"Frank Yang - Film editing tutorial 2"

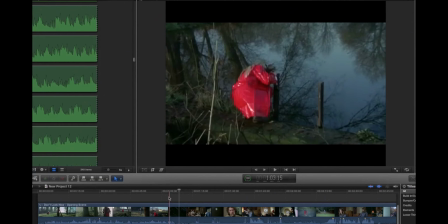8:12 Starting from this shot right here, the camera zooms in on her, and the piano goes dun dun dun dun slower.
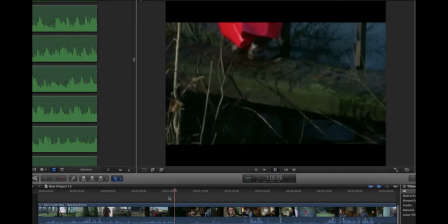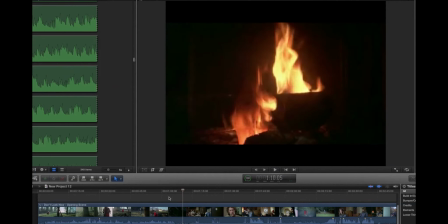8:28 Doom. On the last note, it cuts to fire. Why does it cut to fire? Fire and her reflection. This symbolizes that later she's gonna get burned.
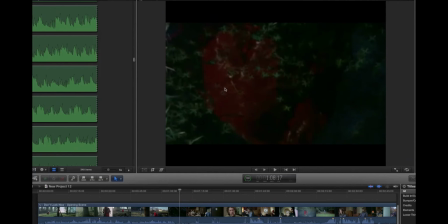8:39 Okay, and look at the shape here. The little girl is a upside down triangle right here, and
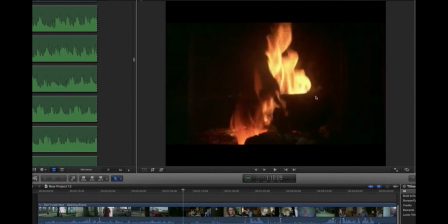8:48 the image of the fire is a triangle, right side up. So that's also a juxtaposition of opposites to create you know, more dynamics.
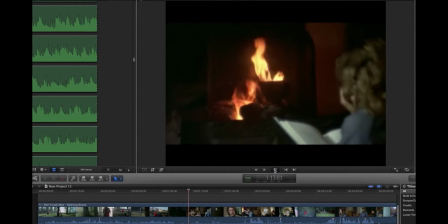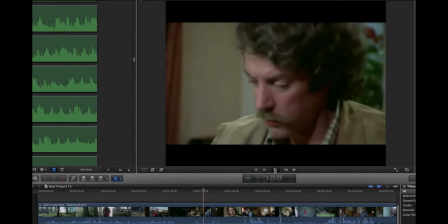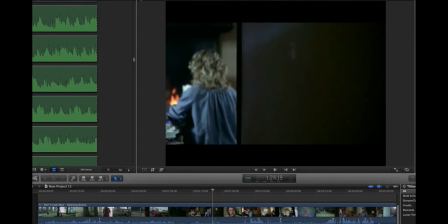9:11 That's also a very interesting composition right here.
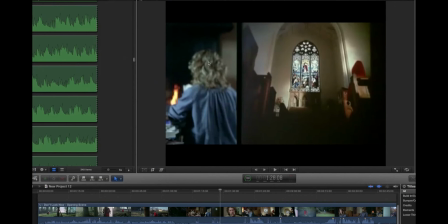9:17 With her mother's back turns, you know, back to us, as if she's ignorant of the fact that her daughter is in danger.
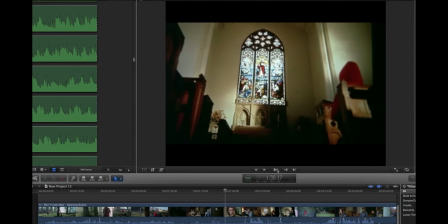9:27 But the father is, however, more conscious, which is gonna also foreshadow the fact that maybe the father is gonna be the one who's gonna try to save her, the more dominant role.
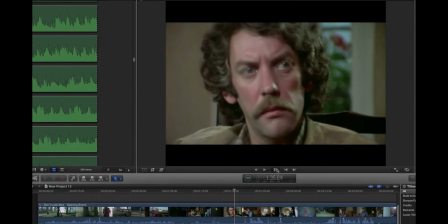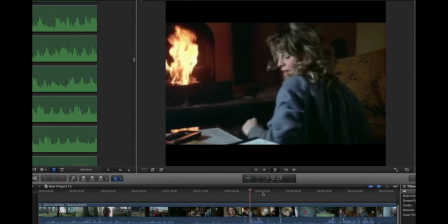9:44 What are you reading? I was just trying to find the answer to a question Christine was asking me.
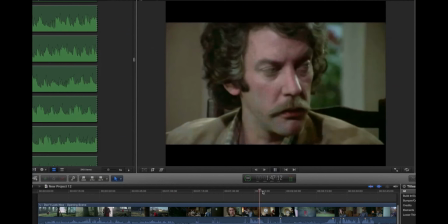9:51 The world's round, why is a frozen pond flat?
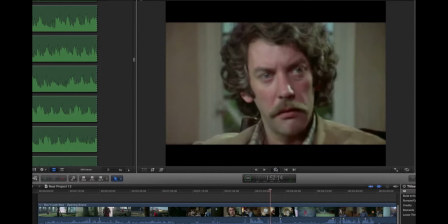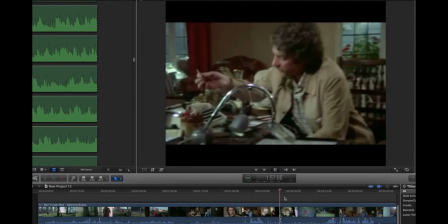10:01 It's a good question.
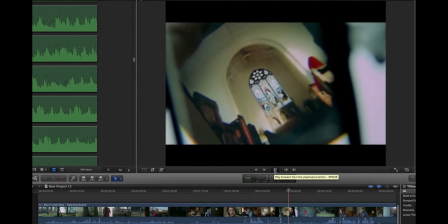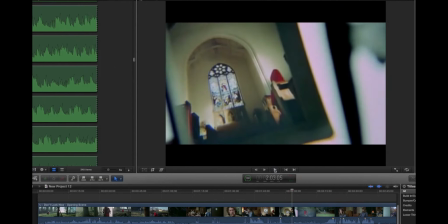10:10 And there's the cue right there again. The zoom, the camera zooming, the music cues. That also gives you a little, you know, it wakes you up a little bit. Da-da-da-da.
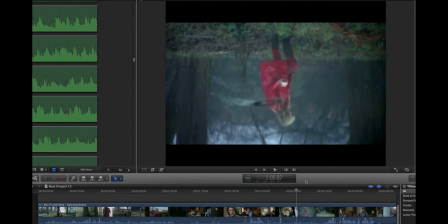10:21 And then look at the shapes of this stuff again.
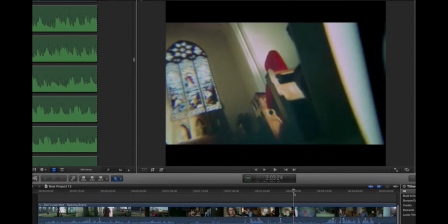10:24 Again, you go from those parallel worlds are sort of they influence each other. The world, the inside world of the parents, safe, warm house, and outside the danger world, right? They if you're gonna see later how they sort of
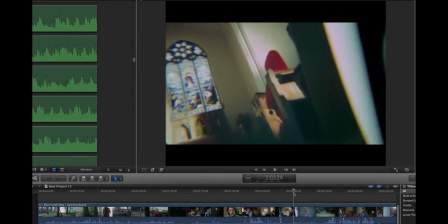10:40 they give a cause and effect to each other and influence each other and stuff like that. And so look at this image right here again. This is another sign of where the triangle is up, right side up, and the next shot.
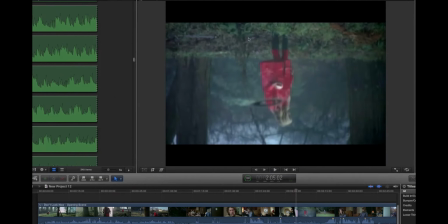10:52 So you cut to her, which she's upside down, right? Okay, she's walking again.
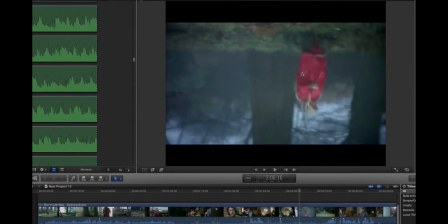10:57 More foreshadow of the fact that she's in danger. Why she's upside down is when you're filming her reflection instead of her actual body, right?
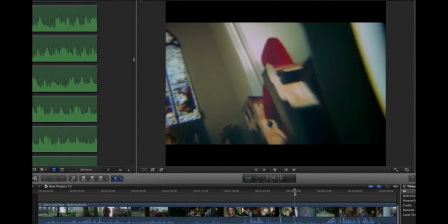11:05 This makes you very uneasy, right? Look at it again. Very ghostly.
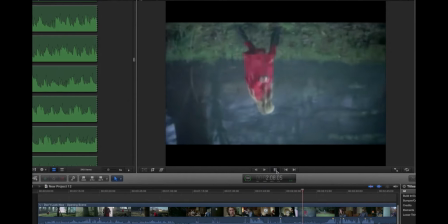11:12 Oh, it's gonna fall. It's gonna fall.
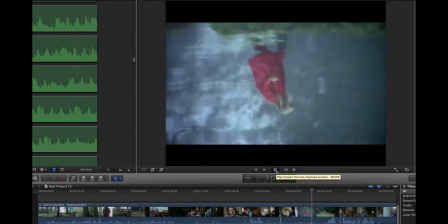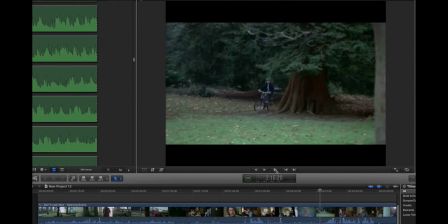11:21 Boom! Now we see a more dynamic counteraction here in contrast.
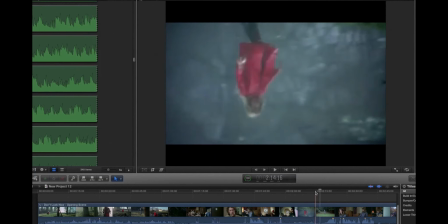11:27 She's running into the woods here. Okay, look at it. She's gonna disappear into the trees here.
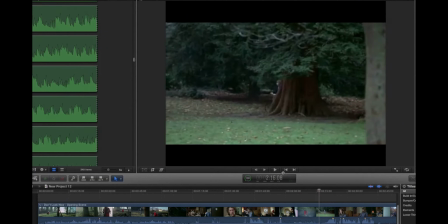11:33 Look. Boom! And then there goes the little boy coming out. Right? She's going in there from left to right, and he's coming out from right to left.
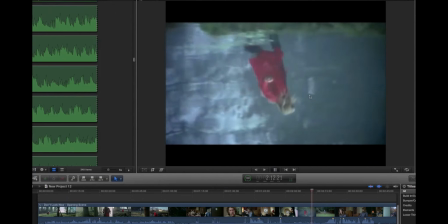11:41 He's going into the tree, and he's coming out of the tree.
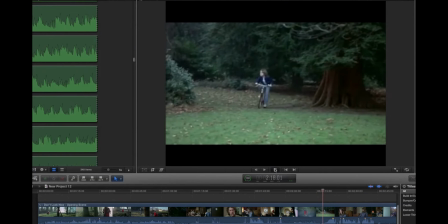11:44 Here is another symbol of the fact that something is disharmonized.
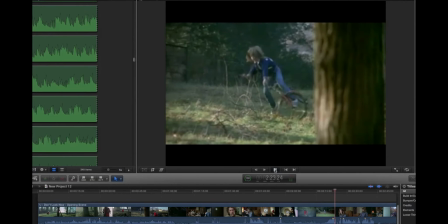11:56 And another cause and effect here.
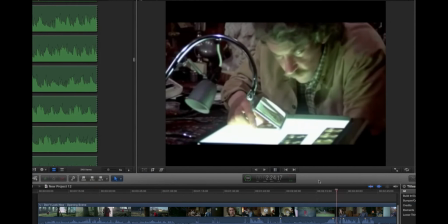12:02 Look at the editing here. Perfect.
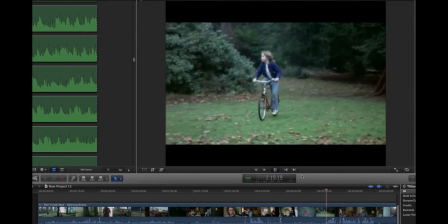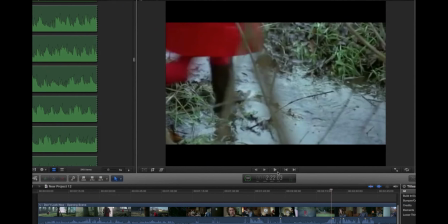12:10 See? She's going this way, and he's coming this way, and then they both sort of stumbles.
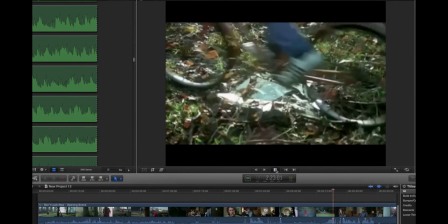12:16 Boom. Oh, glass.
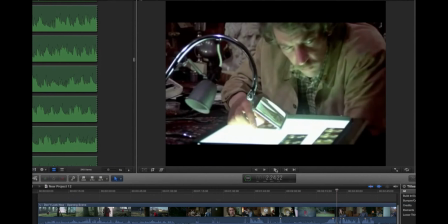12:19 Stumble, and then somehow the father noticed something's wrong.
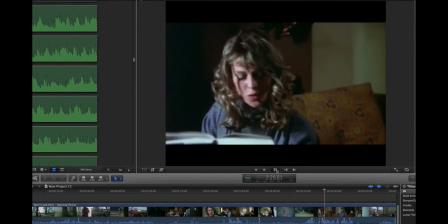12:27 Aha! Lake Ontario curves.
The mother's still ignorant.
It's more than 3 degrees from its easternmost shore to its westernmost shore.
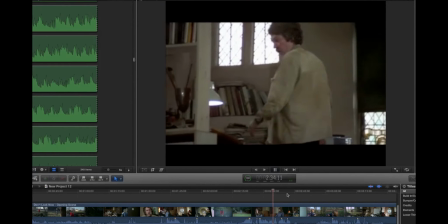12:33 Stands so, up. frozen water isn't flat. And now I put duplicates in my tray.
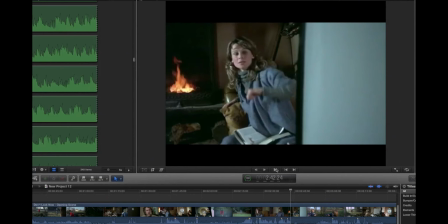12:39 And this shot right here, I really love. This is another example of a match cut. Look at the hand gesture here of the woman. Right? She's doing something with her finger. She's tapping her lips with her finger.
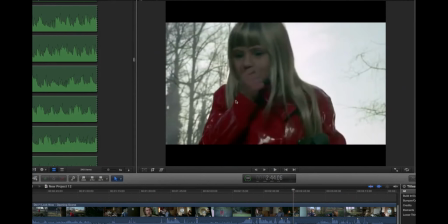12:53 And her daughter also has her hands on her finger, covering her mouth.
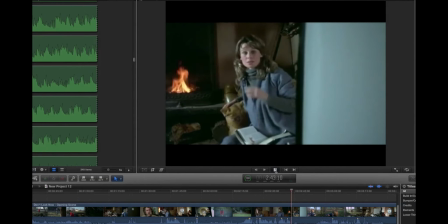13:00 And you see how another point to keep in mind when you edit is where your audience's eyeball is going to be. Where, you know, when you look at anything in the world, you can actually only clearly you feel the vision.
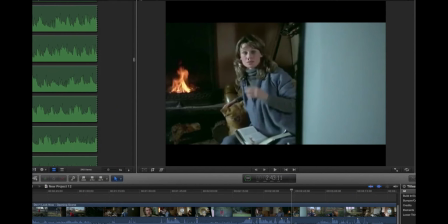13:16 It's only about a thumb, about this big right here, like the size of a thumb. Right? If you wanna look, if you can't look at the whole screen, your eyes is always wandering around the screen like this. You know, you go from here to here. It's important to direct your audience's attention. If you can own the audience's eyeball, where it's when he blinks, when he's looking, where he's looking, you're
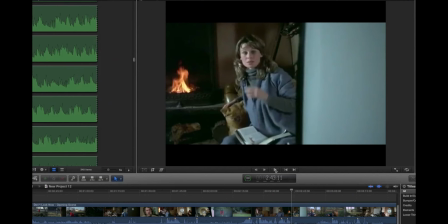13:35 pretty much have your audience like a puppy on a string. So right here, of course, the audience is gonna your field of vision is gonna be right here, right?
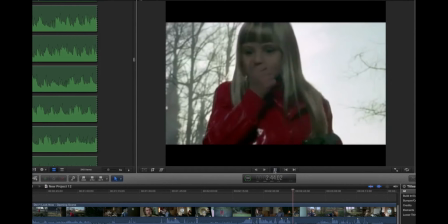13:46 And then the next shot right here, the director definitely purposefully match the placement of her hand exactly the same spot as the previous shot, right?
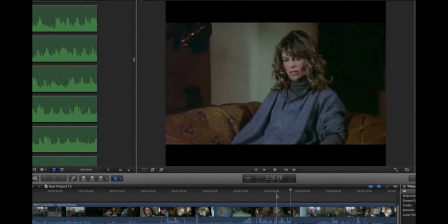14:00 And when she lets go of her hand, there's another match cut right here. Look at this. Sorry.
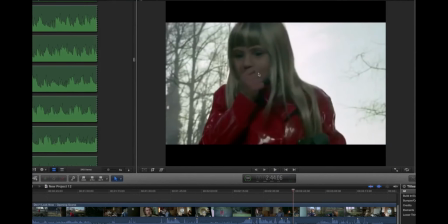14:07 Okay, right here. Okay, and she lets go of her hand, and you match the action again.
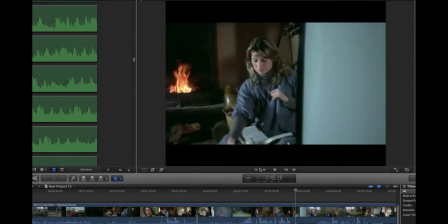14:12 You let go, and she lets go. Okay, you see that? Let's watch it again. Let go, let go. You got that. That's how you match the. That's how you how shots flow seamlessly and smoothly from one to the next.
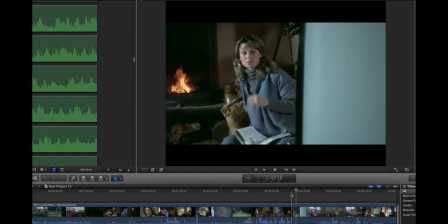14:31 Is again the most important element of a smooth edit. Is how you organize the actions and movements within shot to shot. It's always got to be smooth, and it's always got to be continuous.
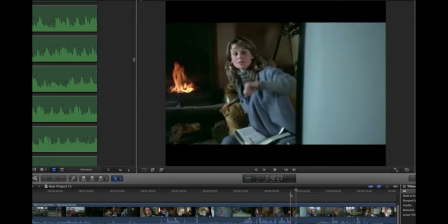14:46 And cutting on action or matching the action from one shot to another, even when those two shots are totally different. For example, if I jump up for a vertical jump. The next shot, if I want to be able to cut smoothly, I can cut to me squatting and coming up for the concentric movement.
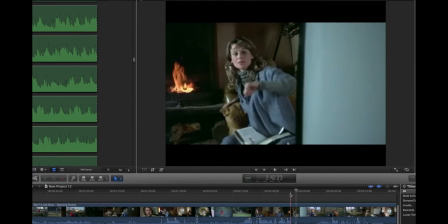15:05 You know what I'm saying? So that creates a visual continuation and smoothness of the shots.
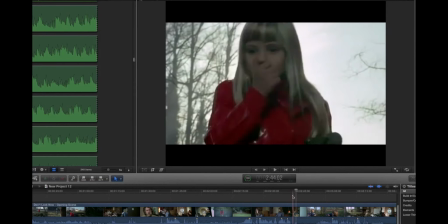15:10 And as I say in my last video, and you're gonna hear me keep saying this again, every frame counts, right?
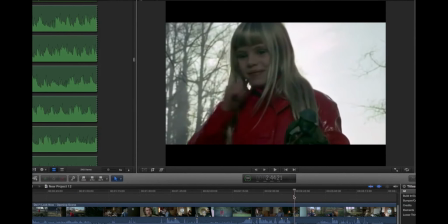15:16 Every frame matters. You see, the director chooses to cut on this frame of this shot.
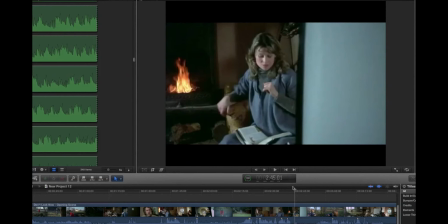15:25 Sorry. To this frame. Why? Because look at her. Look at their hands. Look at the placement of their hands. It's almost the same, right? Look at this angle right here, and look at her angle. Oh, it's very similar, right?
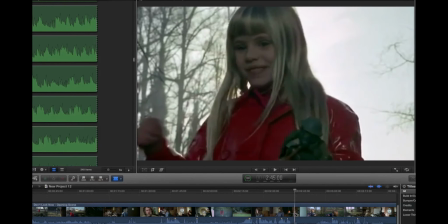15:41 Let's see if I cut a little bit of this. Okay, let me just do an experiment. Let's see if I cut just a little too late.
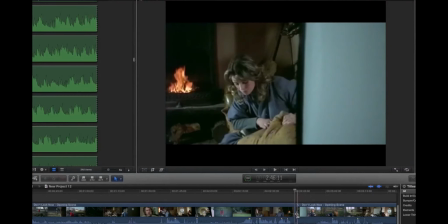15:50 Let's see when I just cut a few frames off. 2 frames right here. I'm cutting 2 frames off here. See this right here?
I'll put duplicates in my tray.
See how weird that is? Only 2 frames, but look how jumpy that is. You see right here?
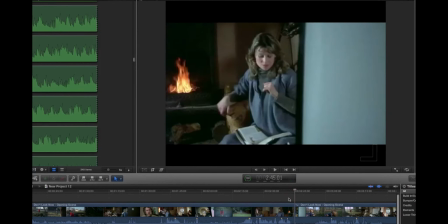16:08 I cut a few frames off here. Only 2 frames. And boom.
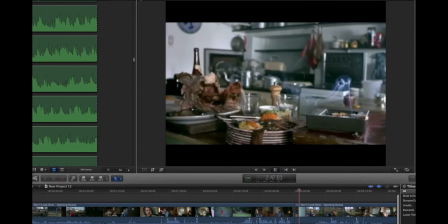16:15 Doesn't look right. Something's off there. Okay, anyway, let's move on.